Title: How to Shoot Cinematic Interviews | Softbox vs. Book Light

A lot of people use softboxes nowadays. So when keying Tomas in this scene as you guys know again I like that moodier look so instead of bringing the light more around the front side of his face I brought it more around the side to kind of just key a little bit more of the side face and give him a
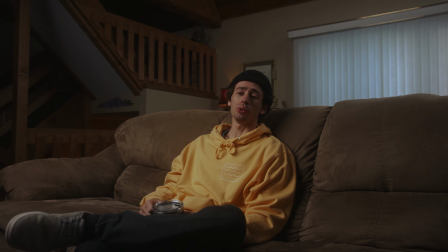263s
little bit of that Rembrandt triangle here and just create a little bit more mood. the other side now that's something that i typically like to do because i just like that moodier image
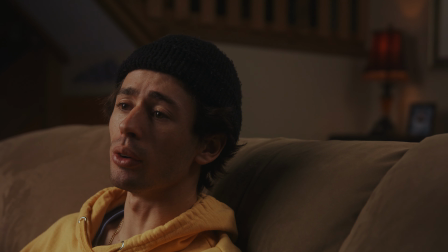272s
and since this softbox is the parabolic 120 i believe it is massive so it creates a really giant soft source and going back to the video previously last week i believe the key to softness and the key to a beautiful beauty soft light is a big broad soft source so having this softbox is great for that type of look so something i want to know is when you shine a light directly onto a subject with the softbox yes this light is super soft it's beautiful but there there's this element there's this kind of cheat there's this
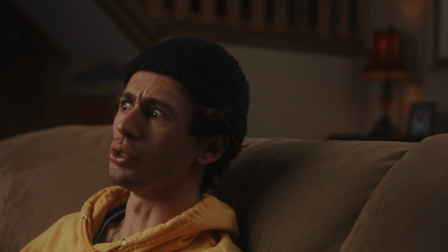306s
highlight that that it gives because it is such a direct source regardless of how soft the softbox is and how big it is so after the key light was set up i framed everything recorded a little bit two different angles one wide and one tight i'm really happy with the way this looks if i were doing this as an actual interview I would be more than happy with the way that this image looks. Now a negative aspect of using this particular softbox is if you were in a really tight space doing an interview this light might not be the best option for you because the softbox is massive. For example in this room right here in my basement when I started YouTube I had this huge softbox and it would hit the ceiling you would hit all the it was such a pain because of how big it was using a powerbox softbox the size of this might be better served in a bigger space than it is in a smaller space so after i shot those first two clips changed the lighting setup and now i was attempting
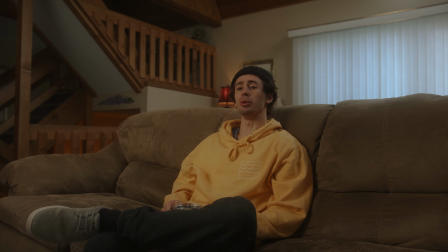364s
to do a book light now this isn't something that i do very often especially in interviews but i wanted to test it out and see how it looked
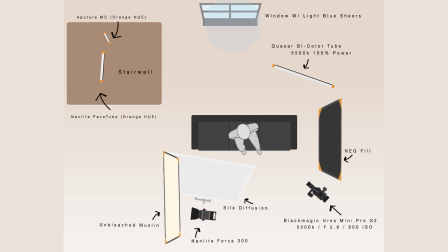370s
compared to the softbox so what is a book light a booklet is a bounce source of light that is diffused with another layer of diffusion
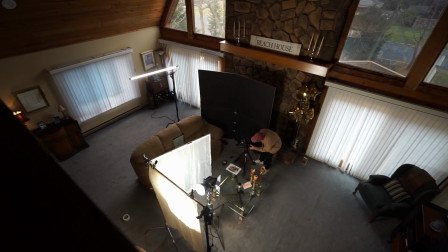378s
the light is placed 45 degrees to the reflector or the bounce and the diffusion layer can be joined at the end of your bounce so the fabric that i used as a bounce was unbleached muslin now you could use any sort of bounce a beadboard any anything you would like for this one in particular i wanted to try
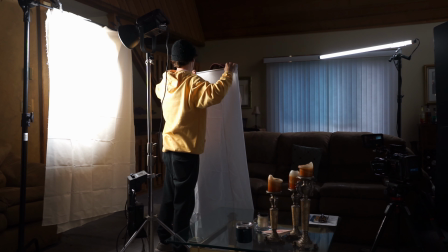395s
using unbleached muslin and i ran that through a sheet of silk and that was directed right onto my subject Now this is
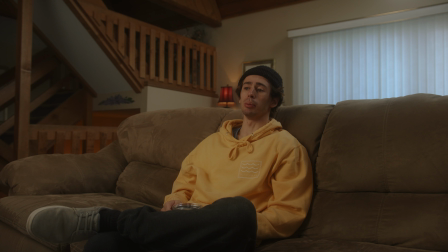403s
ultra soft light because there is no direct light at all. The light is facing away from the subject hitting the fabric and that bounced light is already being
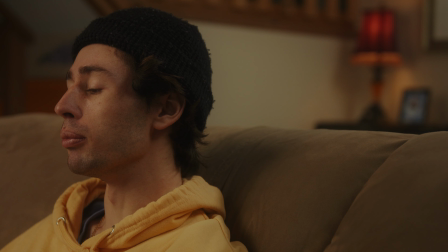413s
softened because it's not direct and running that through an extra sheet of diffusion softens it even more. So a problem that I ran into that I didn't really think about when I was setting up the composition for the interview was when I was setting up the book light and I had everything set up the light was soft it looked great in the book light. I was happy with the way it looked, but in the background,
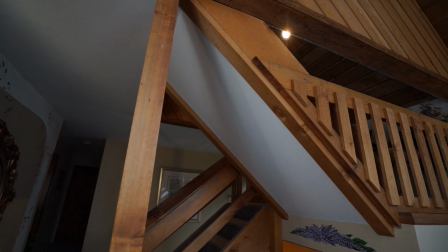434s
you'll see that there was this massive hard shadow that was creating from this beam of wood from the stairwell.
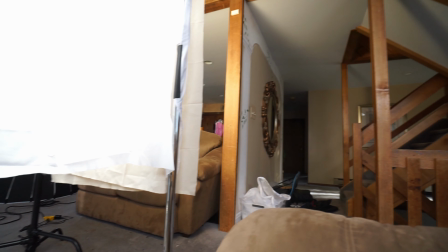441s
So it took me about 45 minutes of adjusting and playing around to kind of create a softer shadow there so it wasn't as harsh.
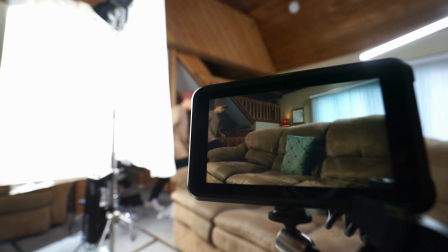449s
There was parts of me that was just like, ah, screw it. Just, you know, just deal with it. But there's also part of me that was like, no, I kind of have to figure this out.
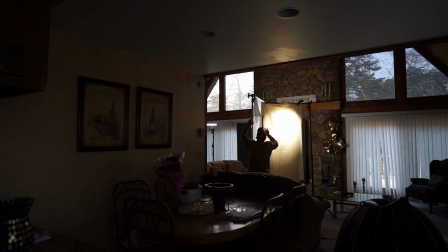457s
I kind of have to see if I can figure this out. And after about 45 minutes of toying around with this book light, adjusting the bounce, adjusting the placement of the key of the light, the height, everything, I finally came out with a solution and the light was and the shadow was a little bit softer. So I was really happy with the way this looked. So interview, would I use this book light method on a job or in an interview setup right now? My answer is no. The reason why is because I'm not confident in my abilities in this book light yet because I haven't practiced enough.